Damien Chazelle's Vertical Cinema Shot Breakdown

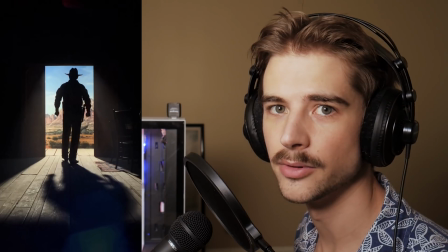4:10 Here Chazelle references a scene from John Ford's The Searchers.
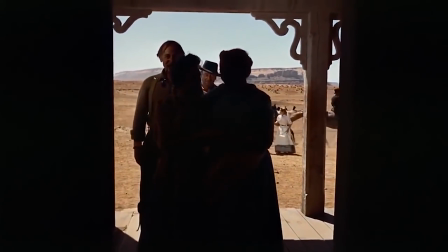4:15 In that film, John Ford is essentially creating a vertical composition within a more normal cinema frame using the doorframe.
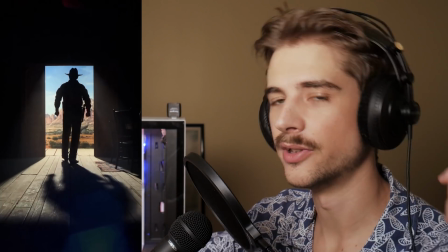4:23 So Ford, when he does it, is changing the aspect ratio. When Chazelle does it here, it's not changing the aspect ratio, but complementing it.
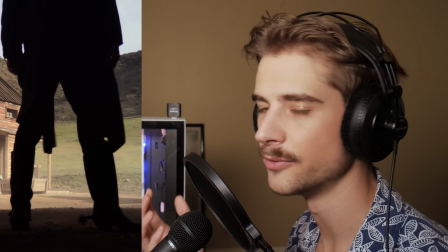4:34 This section right here I think does the best job of showing us what vertical video can do.
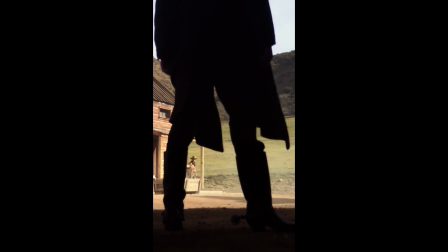4:40 A shot like this is just a really great composition using the available space.
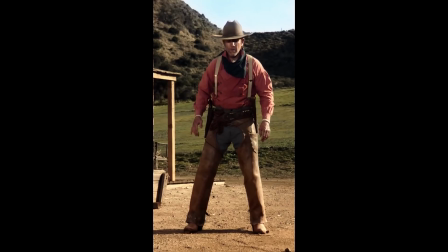4:45 Isolating things like a single leg. Using layers of action like this.
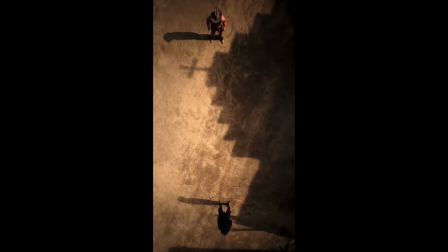4:55 This overhead shot to show distance.
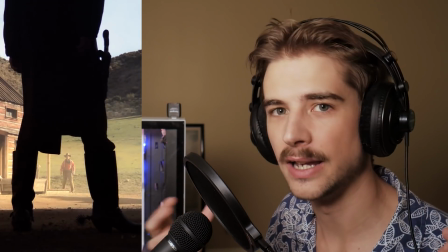4:57 Since when Chazelle pushes things a little bit stylistically outside the realm of what you'd normally do with a conventional film,
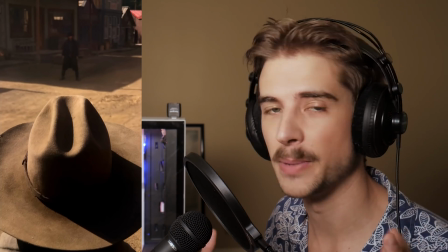5:06 he's able to utilize the space a little bit more effectively.
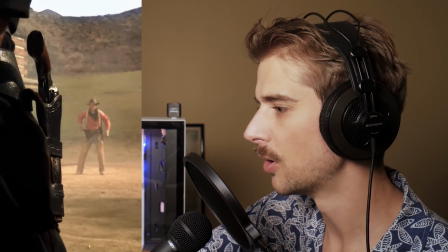5:09 These shots right here, like isolating the hilt of the gun and creating smaller frames within this frame and the shadow, it's great.
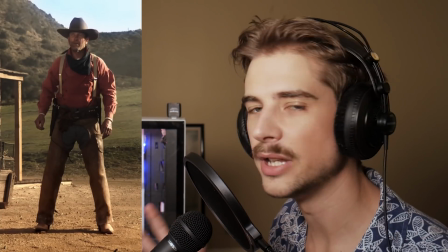5:17 I love this. Vertical video works really well for this kind of composition.
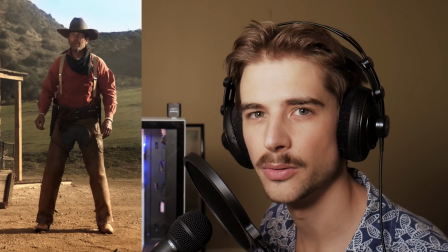5:23 A full body shot. Compare that to the awkwardness of the people sitting down in the car.
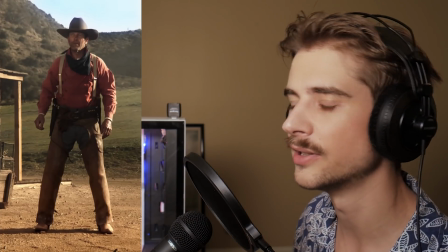5:29 If vertical video is something that gets used a lot more for narrative production, it'll be interesting to see how people come up with ways to handle people just sitting and talking.
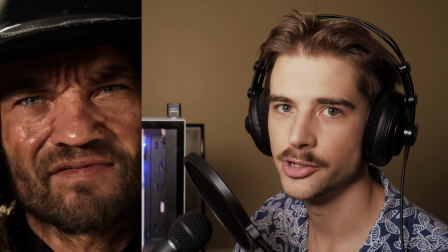5:38 This is a much better version of a close-up.
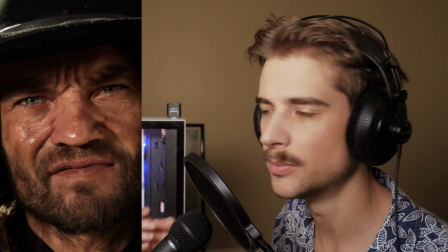5:41 It's a little bit further back and it doesn't constrain the eyes so much, but I still don't think it feels great.
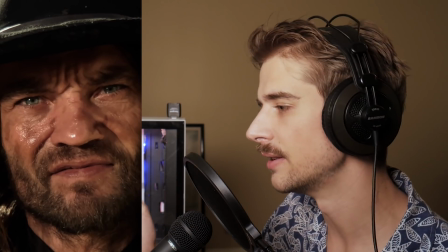5:48 Maybe it's because I'm just not used to this format, but obviously this kind of shot is not the strong suit of vertical video.
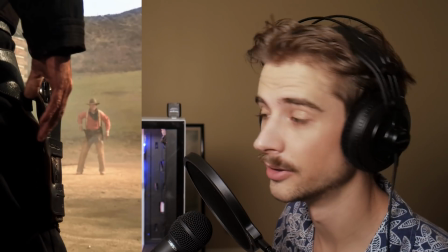5:57 This kind of shot, on the other hand, is.
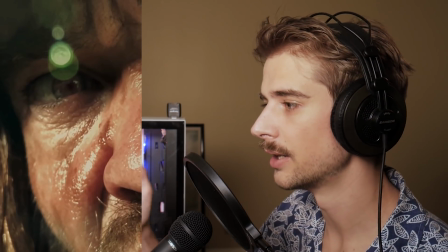6:02 Here we get a great shot where it isolates an eye in half the face.
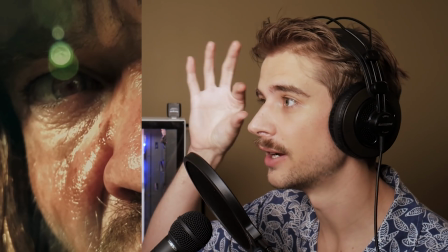6:07 This to me almost feels better than a shot that just isolates an eye within a larger cinema frame.
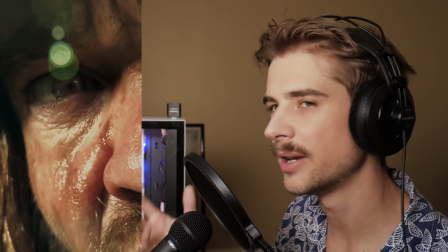6:13 One of the weird things about composition is that sometimes they look better when the shape of the object
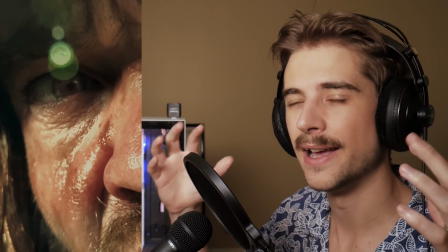6:19 you're emphasizing matches the shape of the frame and sometimes it looks better when it's contrasted.
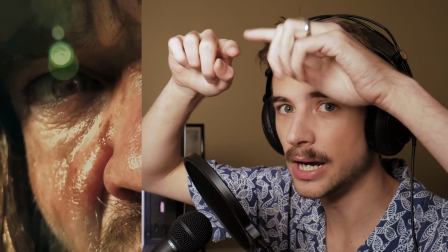6:24 Here I think the perpendicular nature of the shape of the eye against the vertical nature of the frame actually works really well.
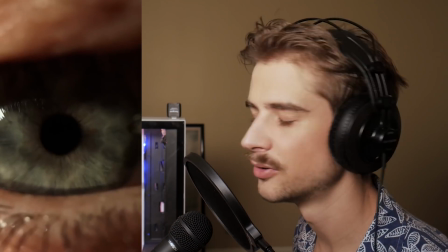6:33 Great shot here emphasizing the vertical movement of the sweat. This super close-up of the eye on the other hand I'm not sure if that completely works.
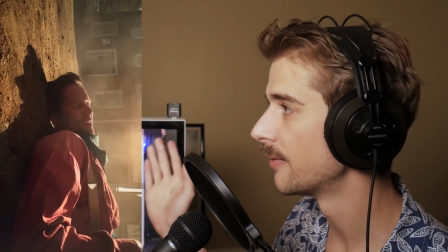6:43 This shot though is great by falling backwards with him.
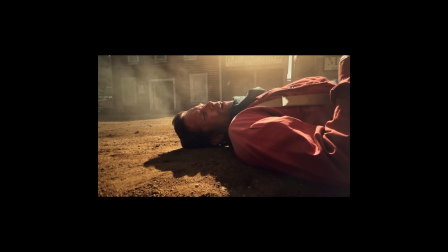6:46 Chazelle here is essentially taking what would be a great composition for a normal widescreen aspect ratio and using it in a vertical aspect ratio.
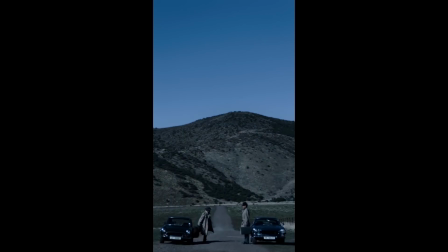6:54 These are great uses of the vertical frame. This right here is also brilliant.
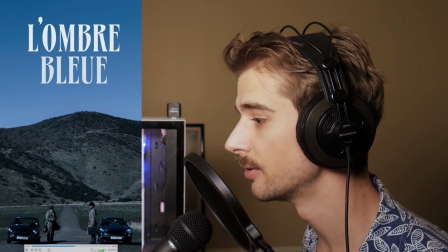7:01 This is a great use of negative space.
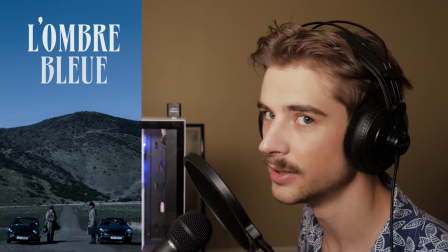7:02 By anchoring things to the bottom instead of just centering the information in the middle, the dead space feels more like an intentional compositional choice.
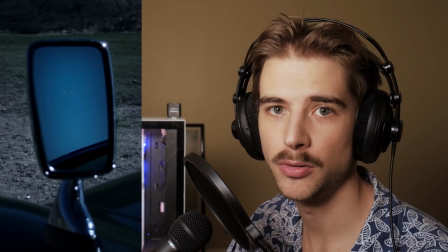7:11 One of the things Chazelle is doing is using props that specifically fit the frame.
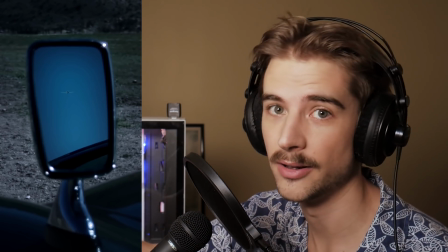7:16 Obviously this car or this specific mirror was chosen because of its verticality. It's an unusual car mirror but it works really well because of this frame.
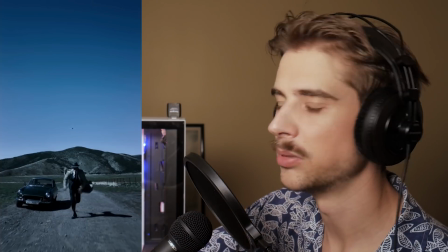7:28 This shot here is pretty cool but I think potentially more could be done with it. It feels like the plane could maybe be higher up utilizing more of the negative space but
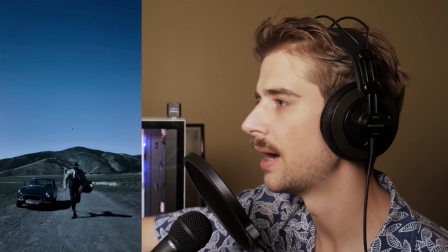7:35 because the action is anchored to the bottom I don't mind the negative space at the top so much.
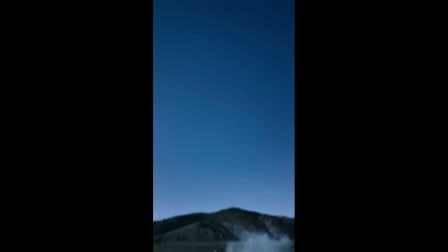7:41 And ultimately the way the plane moves into the negative space at the top is pretty satisfying. Here's a little piece of set design that's pretty interesting.
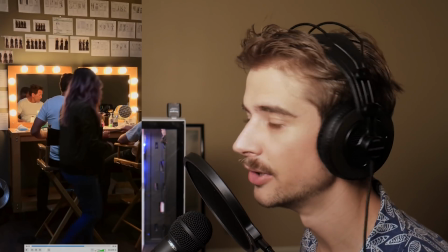7:49 Normally in this kind of thing you might not have such tall ceilings with a bunch of notes up at the top, but that's a great set design choice to give it more visual interest.
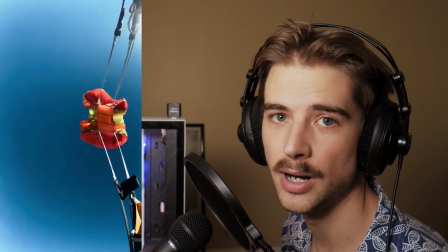8:02 Again here Chazelle chooses a prop that fits well with the format.
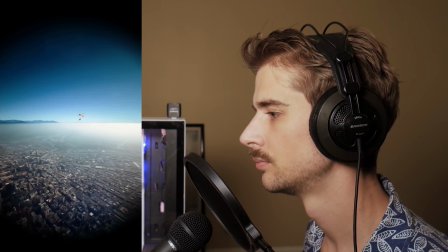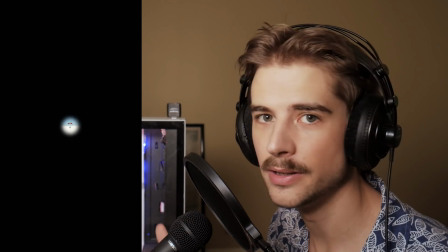8:12 Because the theme is vertical cinema.